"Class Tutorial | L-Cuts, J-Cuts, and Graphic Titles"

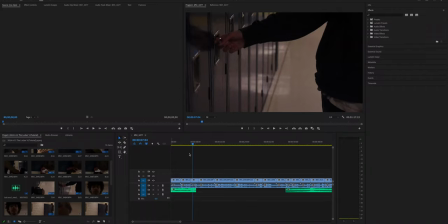Okay, so you have all of your clips in order in a rough cut.
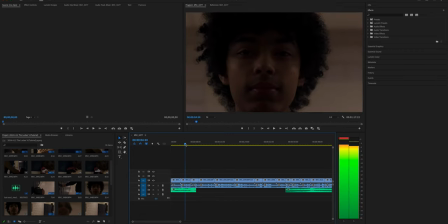And now what we're going to do is try to clean this up a little bit. I'm going to show you what specifically is called L cuts and J cuts, but you can think about this kind of refinement of edit process as blending your audio and video so you have a nice continuity.
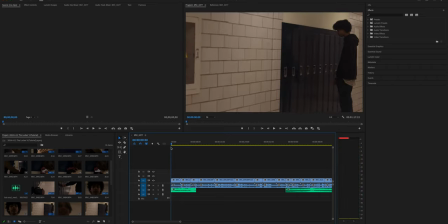Let's just watch this real quick and see. It's nice. We got this audio track in. It's going. It's building up tension.
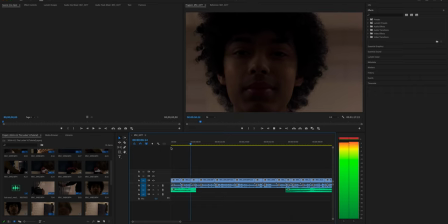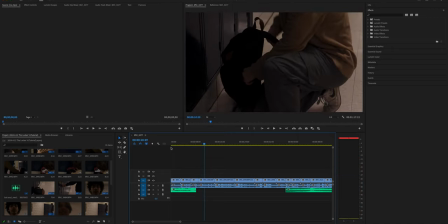Back hits. We have a jump cut right there. This shot comes in a little long.
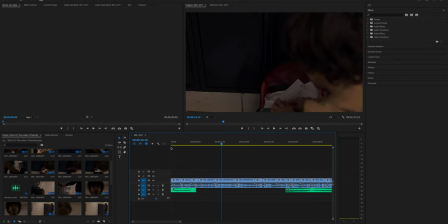And then we actually have man, this shot. I knew that test was going to be hard.
That test is going to be hard. So, this is all nice, but watch what we can do if we start to unlink the audio and video and blend these clips together.
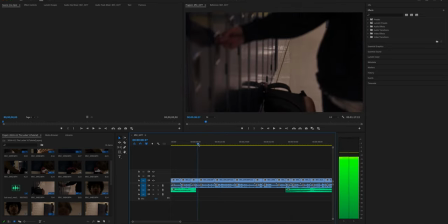First thing we're going to take a look at is this shot's great, but then the bag is right there.
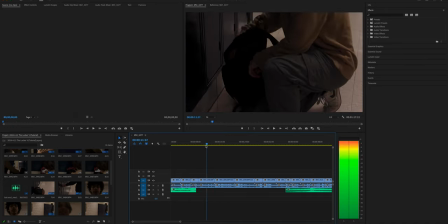And this one is a jump cut.
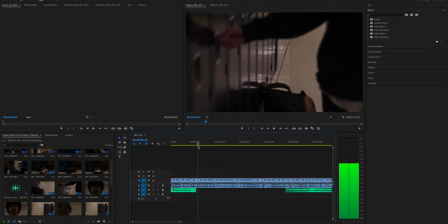We go from here, we just jump over the person right here into this one, right?
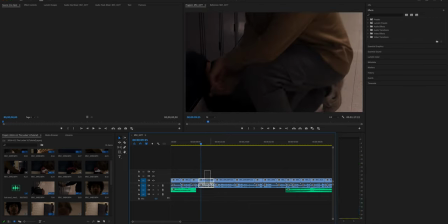So we don't really need this shot right here. We're going to delete the shot.
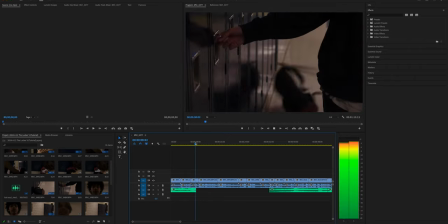But what happens is if we have that now, we have just into right here.
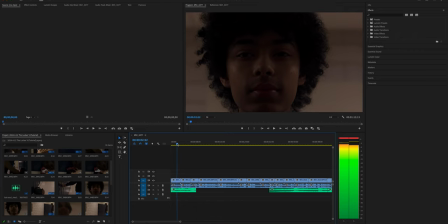So what can we do? First thing we're going to do is take a look at moving clips around. So I'm going to take this clip right here, and I'm going to just
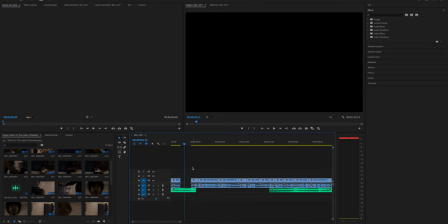Command X, which is cut. I just cut it out for a second, and I'm going to move this one down.
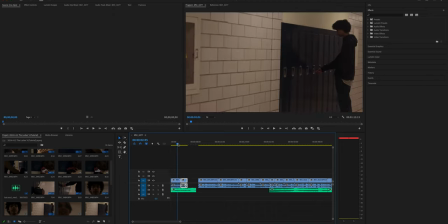So now we have this one reaching right here.
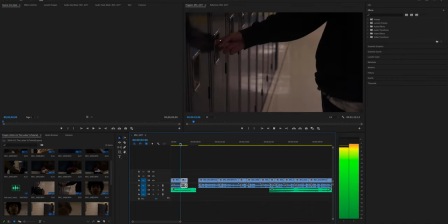There's a nice match on the action right here. Watch that. Boom. Boom. This hits right here.
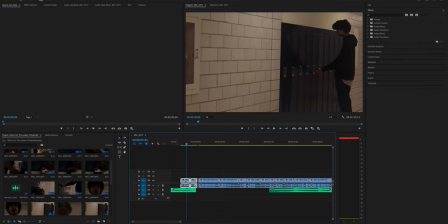So this all is tension that's building up where I can move these down and have this, right? So we have, let me just clear this gap. So now we have,
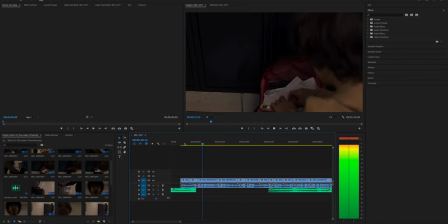boom.
Man, I knew that test was going to be hard. This test is going to be hard.
How did he get there? Well, this is where L cuts and J cuts come into play. Minus sign to zoom out. I'm going to move all these clips down for a second.
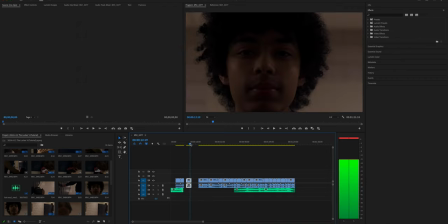And I'm going to Command V, paste that shot of Jonathan right here. So I'm going to have this shot going while hearing this clip.
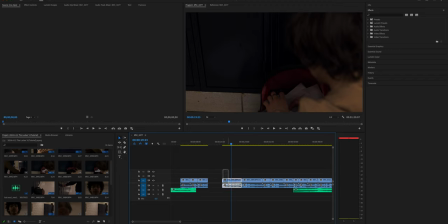How do we do that? I'm going to take this clip right here, right click and unlink. Minute that you unlink that clip, we are able to then peel back the audio or the video from a clip. Here's another little pro tip.
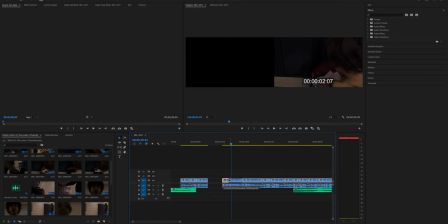If you hold Command, you can also do this without unlinking. So if you hold Command, that's going to peel back a clip too.
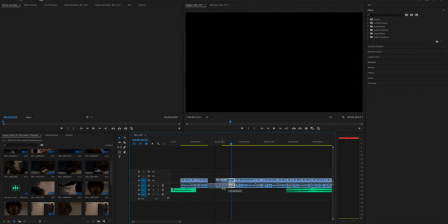So I'm going to peel back that clip a little bit. Then I'm going to come over this one and I'm just going to overwrite this audio right here.
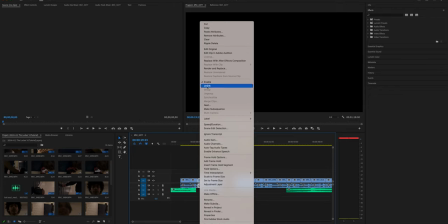In fact, we don't even need this audio right here. Right click, unlink, and take that out.
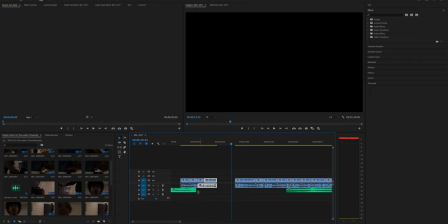So I'm going to bring this down. So now we're going to hear this clip over this clip.
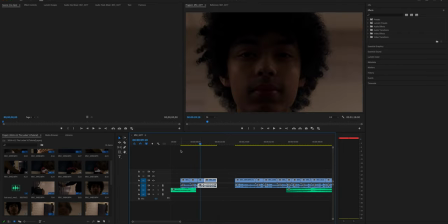So what do we have?
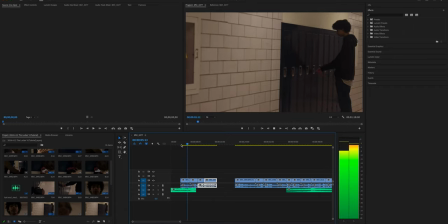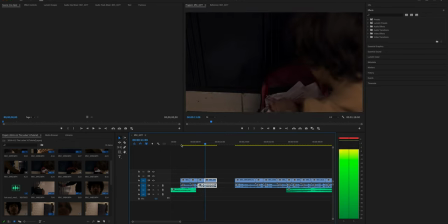Man, I knew that test was going to be hard. I studied for so long last night and still don't think I came anywhere close.
So it allowed August to get to that point where he threw the bag and now he's on the ground.
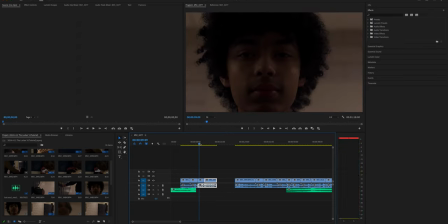This cut-in shot, that's why cut-in shots are important. We were able to escape that because we didn't exactly match on the action. So now we were able to escape to this shot. So just to recap, and we can put some graphics right here, for instance.